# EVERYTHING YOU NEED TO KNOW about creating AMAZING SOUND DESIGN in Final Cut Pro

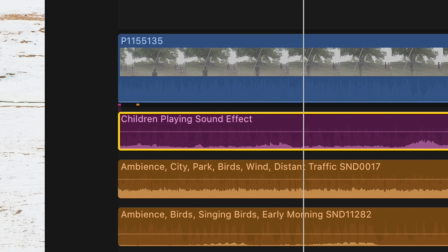12:18 So with this, we will grab the sound effects we want and we will use the create space pan mode and
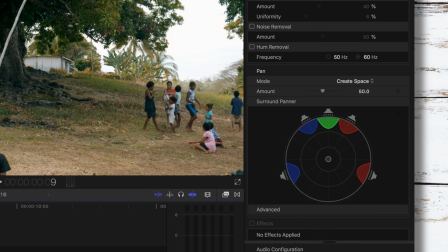12:24 position our sound so it is in the correct location as to what the viewer is seeing in the visuals.
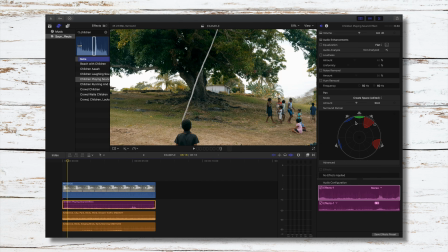12:30 So for example, this sound would be occurring to the right and in the front of the camera. I'll press the keyframe at the start and find where in the shot I want the sound to move to,
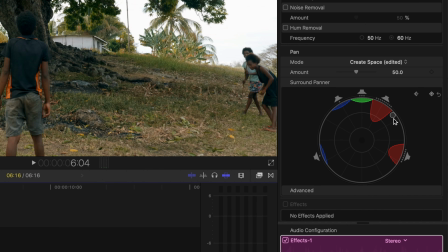12:39 and I'll drag the slider closer to the center point as the scene progresses closer to the kids.
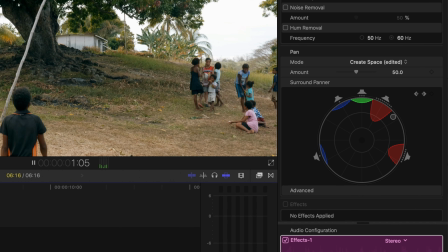12:44 That makes it sound like as the camera is walking closer to the kids, the sound of the kids is becoming more general and encompassing.
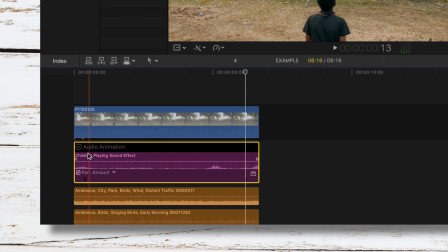12:51 I can also make keyframes to the volume of the audio, so the volume of the kids gets louder as we walk closer.
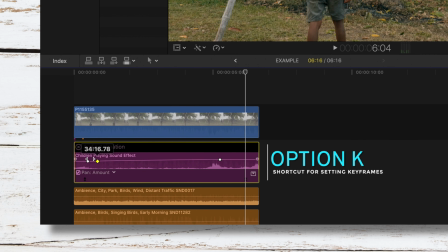12:56 You can do that on your audio clip by setting keyframes by pressing Option K and raising the volume bar, or you can do this in the audio inspector.
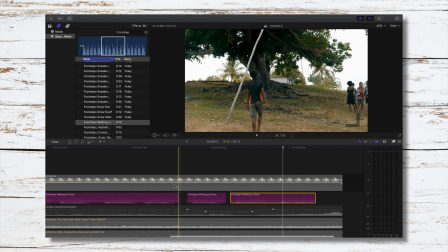13:05 I'll add footstep sounds and make sure to time them according with each of his footsteps.
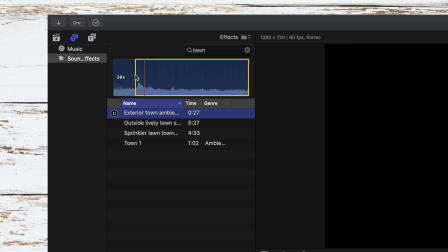13:09 To fill the audio environment a little more, I'll add maybe a town ambiance, set the volume pretty low, and change the pan mode to ambient.
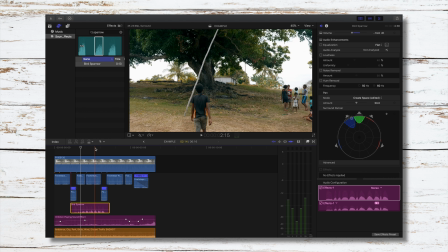13:18 Maybe I'll add a more isolated bird sound effect, possibly one flying by.
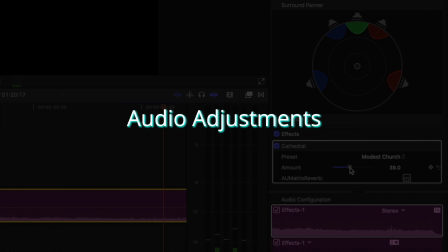13:28 That sounds good. Something you can do to help give your sound effects a little extra oomph is tweak them or put effects on them so they become something a little more.
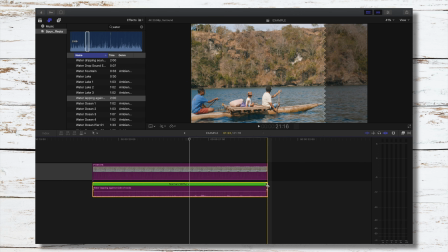13:37 I speed up and slow down sound effects quite a bit to see how they sound and fit within a scene.
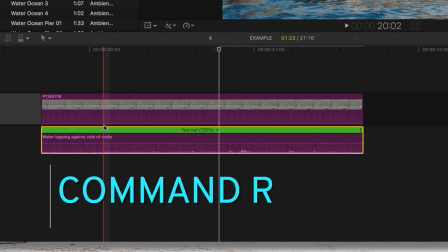13:42 Do this by pressing Command R and then dragging on this point here. Obviously, this is going to cause some distortion if you change it too much, but sometimes that can work for you.
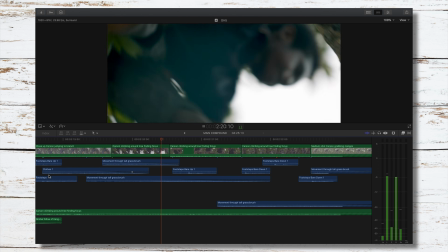13:52 For example, in this sequence, this boy named Carson is climbing this tree to get mangoes.
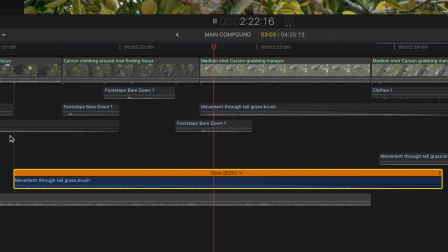13:56 I slow down an effect of a bush shaking to get an effect like leaves in the tree are moving a bunch, and it sounds a little distorted when isolated,
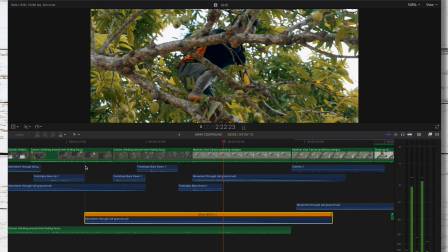14:07 but together with the whole clip, it sounds great. I did this to increase the duration of the audio clip to drag it out longer,
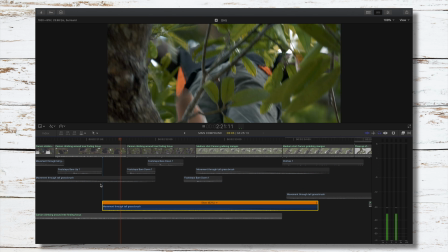14:15 but it also added as a nice white noise background layer to fill the audio environment.
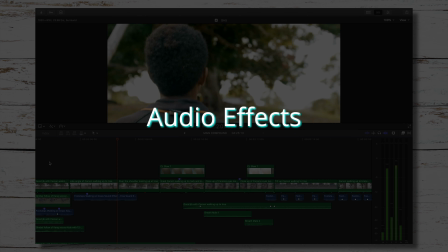14:20 As far as audio effects, here are a few of my favorite audio effects that can help to tweak your sound effects to fit your edit.
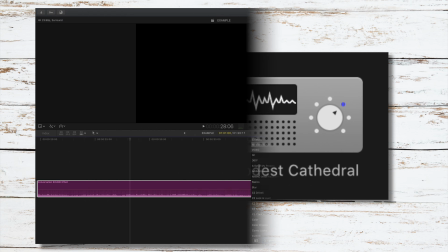14:26 First, Cathedral and Modest Cathedral, which basically adds a little reverb and echo to your sound effects.
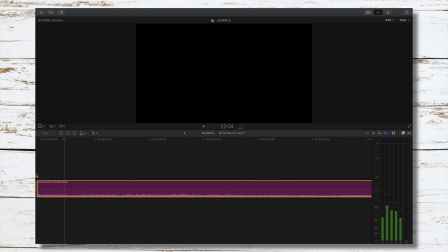14:32 So take this audio clip of people talking and walking, which sounds like it could be in an office of some sort.
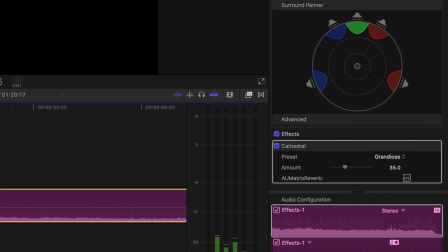14:41 Add Cathedral, change the style to grandiose, and change the amount, and now the environment sounds like we're in a huge museum or the Sistine Chapel. Change it to Modest Church, and now we have more of a mall environment.
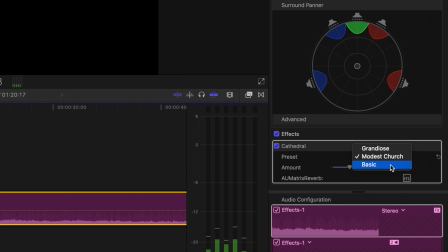14:58 Change it to basic, and now it's what it would sound like in your head if you were disoriented in a mall. All of these options for slight changes can have a big impact on your sound design.
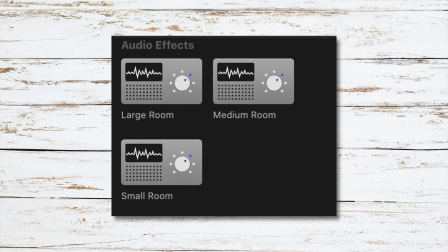15:10 Some similar effects are small room, medium room, and large room. These are a little bit more subtle.
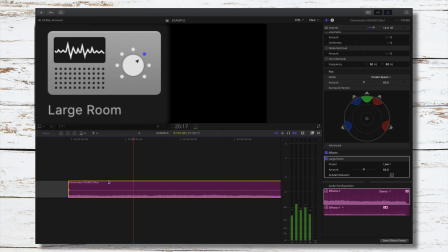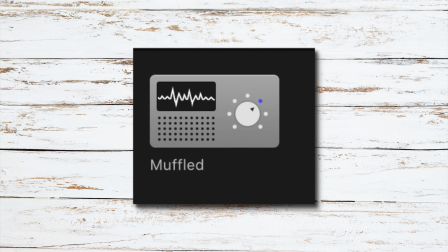15:23 Some other cool audio effects include underwater and muffled. Both offer a muted style for your sound effects, which you can tweak and use in different ways.
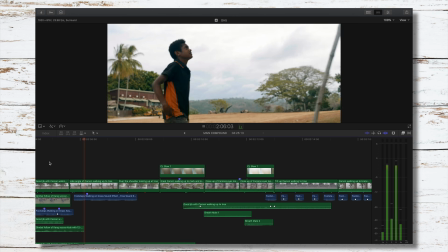15:36 For example, in that same scene we did an example on a little earlier,
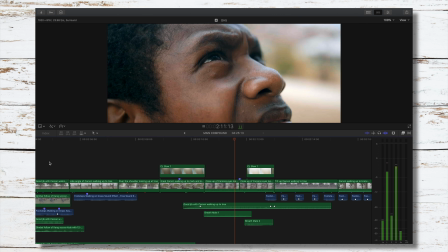15:40 I chose to use the muffled sound effect when the film had an extreme close-up of the boy, thinking about how he'd get up the tree.
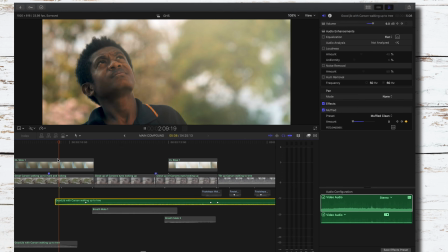15:51 I wanted the viewer to be sucked into his thought process and feel the way he felt in regards to tuning out things around him so he could focus on the goal.
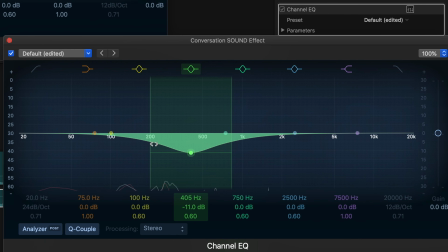15:59 This effect, I think, helped to accomplish that. Another effective tool in shaping the sound in your films is the channel EQ.
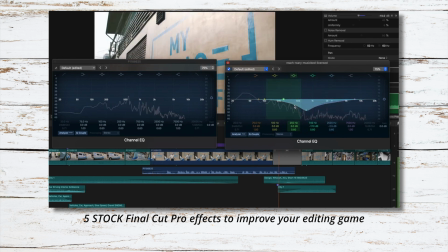16:05 In one of my old videos on useful Final Cut Pro stock effects, which I will link in the description,
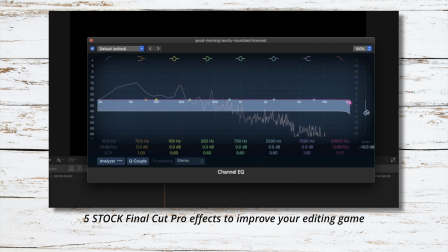16:11 I talk more about how to use this tool, but I will quickly explain how it could be useful for you.
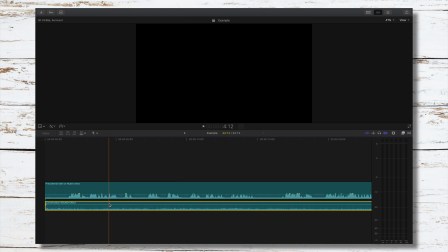16:16 I don't know why I picked these two tracks as an example, but say you have a sound effect of people talking and you have a sound effect of someone giving a speech.
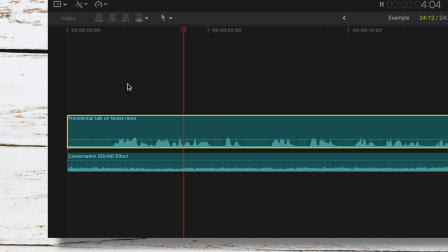16:23 While we're asking questions, let me ask you.